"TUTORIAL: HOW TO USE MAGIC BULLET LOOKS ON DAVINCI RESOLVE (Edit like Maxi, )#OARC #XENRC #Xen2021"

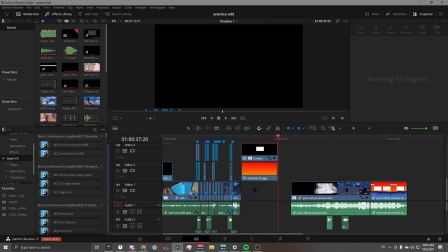stupid. Hey guys, what's up? Just short tutorial as my last video reached 10 likes. If you don't already know, this is my weird ass voice. Yeah, so that's it.
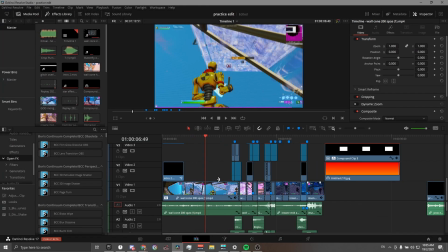For this tutorial, you will need Magic Bullet Looks and Sapphire plugins.
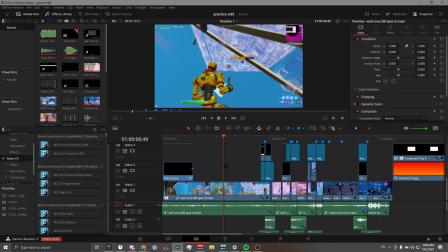I'll link both in the description, as well as any other material you need for this project, if you don't already know.
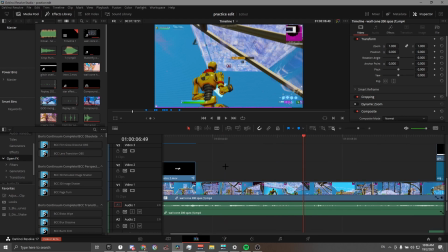Also, I edit on DaVinci Resolve on the laptop, so the recording will most likely be extremely laggy, so just bear with me.
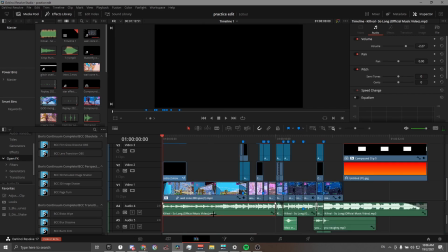Alright, so first of all, you wanna get your song. This is the project which I worked on. So first of all, you wanna get your song. Use a throwback song for this one. It's so long, you'll probably heard it.
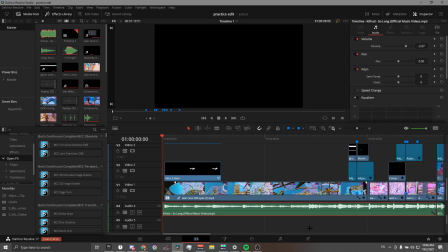I try to put it like rather low, cause as you reach the top, it starts becoming ear rape. Yeah, I'll do a preview now. Okay. So that's the ear button. Now, so I have started off.
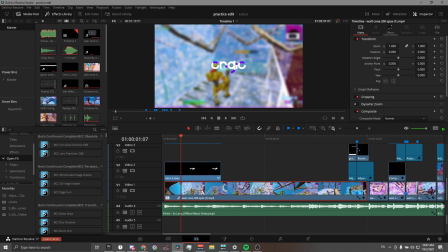I faded the intro in and then I S blur.
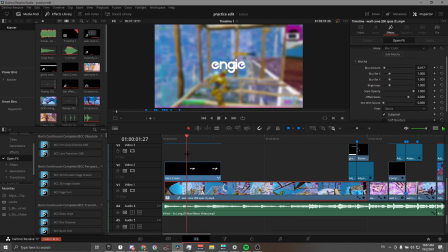I keyframe the amount from 0.017 down to 0 as my ident transitions out of the scene. This ident I made from a YouTube video that I'll link down in the description too. After Effects will also be needed for this ident. Go along all the way.
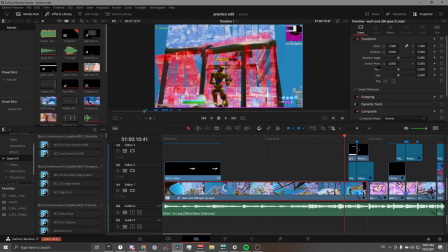I have my velocity added. I don't use Twixter, I use Optical Flow. So you go, so let's say you don't have your inspector open yet. You open your inspector, you go down to the bottom, click on retime and scaling, and then change it to Optical Flow.
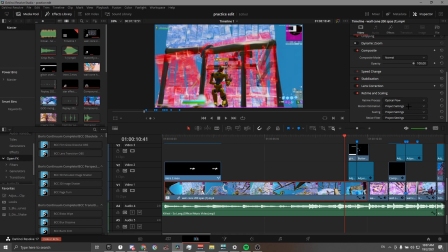You don't need to change any of the motion estimation, cause it should look fine as it is, and it'll probably make my laptop crack.
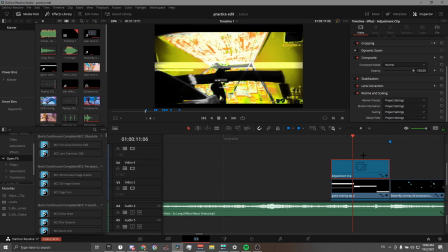Alright, so first of all, I have black bars here. I tend to crop mine 100 frames. Since I'm previewing it in quarter resolution though, it's only gonna pop up as... Shoot, this is not right. It's only gonna pop up as 25 frames, cause quarter of 100, 25, right?
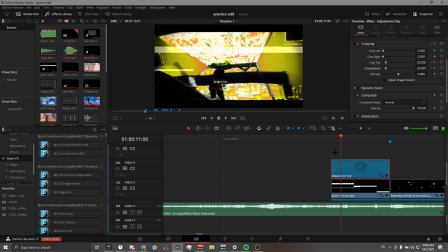Yeah, so basically I faded them with 1, 2, 3, 4, 5, 5 frames. 5 frames from 0 to 25.
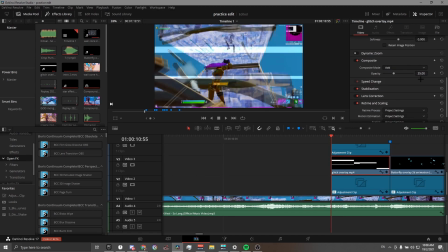And then I have this glitch overlay. Turn the opacity down to 35 and change the composite mode to add. It's all in the inspector over here. Open up inspector, open up composite, composite mode, change it to add, and change the opacity to 35. Then you get this nice like highlighted look. It's not like just a solid thing.
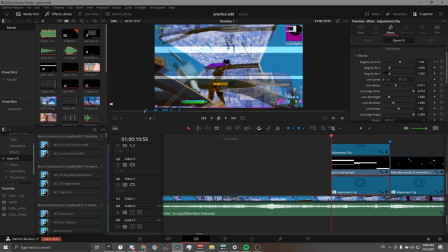So down to the main part of this effect, you have your magic bullet looks. So you can just go into your open effects and search up looks once you have magic bullet looks downloaded. But once you download it, you have to restart your resolve, otherwise it's not gonna show up. So I have my looks.
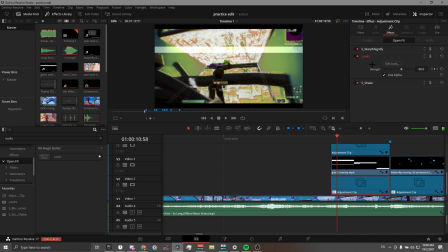I have the strength faded in with 5 frames. So 1, 2, 3, 4, 5. Yes, 5 frames faded in.
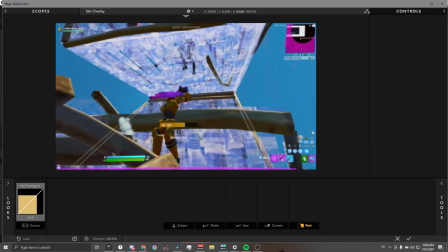So you can go click on edit look and just wait for it to load. I'll just start from the beginning. Just delete all of this. So I have my HSL colors. So it looks like this first. You open up your tools, drag in your HSL colors to post.
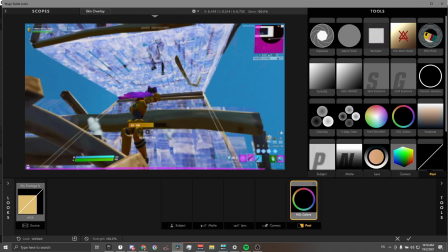Since there's tabs for different parts of the videos, and therefore you kind of have like layers, that's how it really works.
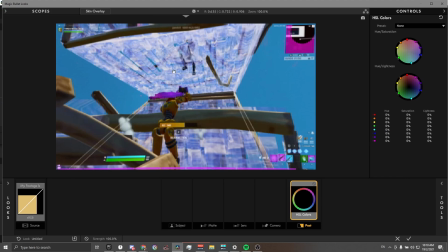So you have your HSL colors. I kind of follow the color of the builds as there's quite a lot of it, and it just looks really nice when it's like a half-half ratio. So I'm gonna turn down the saturation for everything, and I mean everything. So everything saturation is down, and the color of the build will be blue, right?
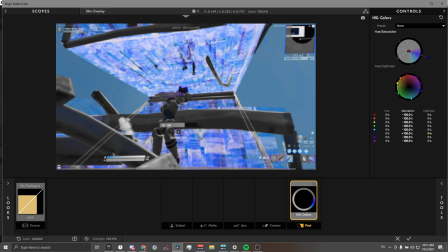So you just up the saturation to plus 100 instead of 0. Then you can up the lightness, cause later what we're gonna do, we're gonna add curves.
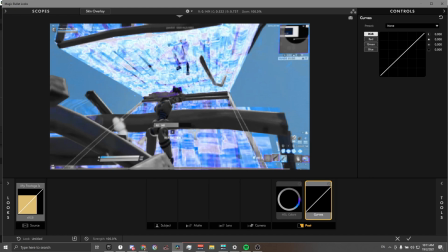So once you add the curves, you can put it either before or after, doesn't matter. So basically this is a graph on how bright the pixels are. So the brighter the pixels, higher up. So if I click on here, drag it down, then the brighter pixels will become darker, you see? Used to be bright over here, it's now dark.
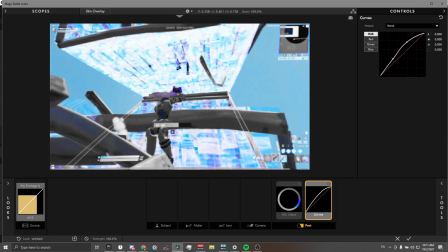So what I'm gonna do is make the brighter pixels brighter, and I'm gonna make the darker pixels darker, so I get this nice glow in the dark kind of feel.
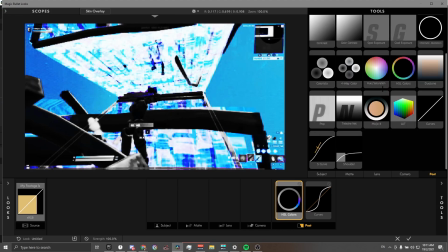And then so you can then drag on your hue/saturation.
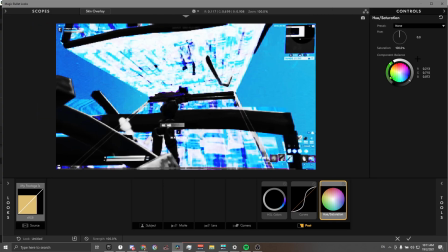Every time you do this, you have to open and close tools, and you cannot edit it unless you open and close your controls either. Controls are on the top right.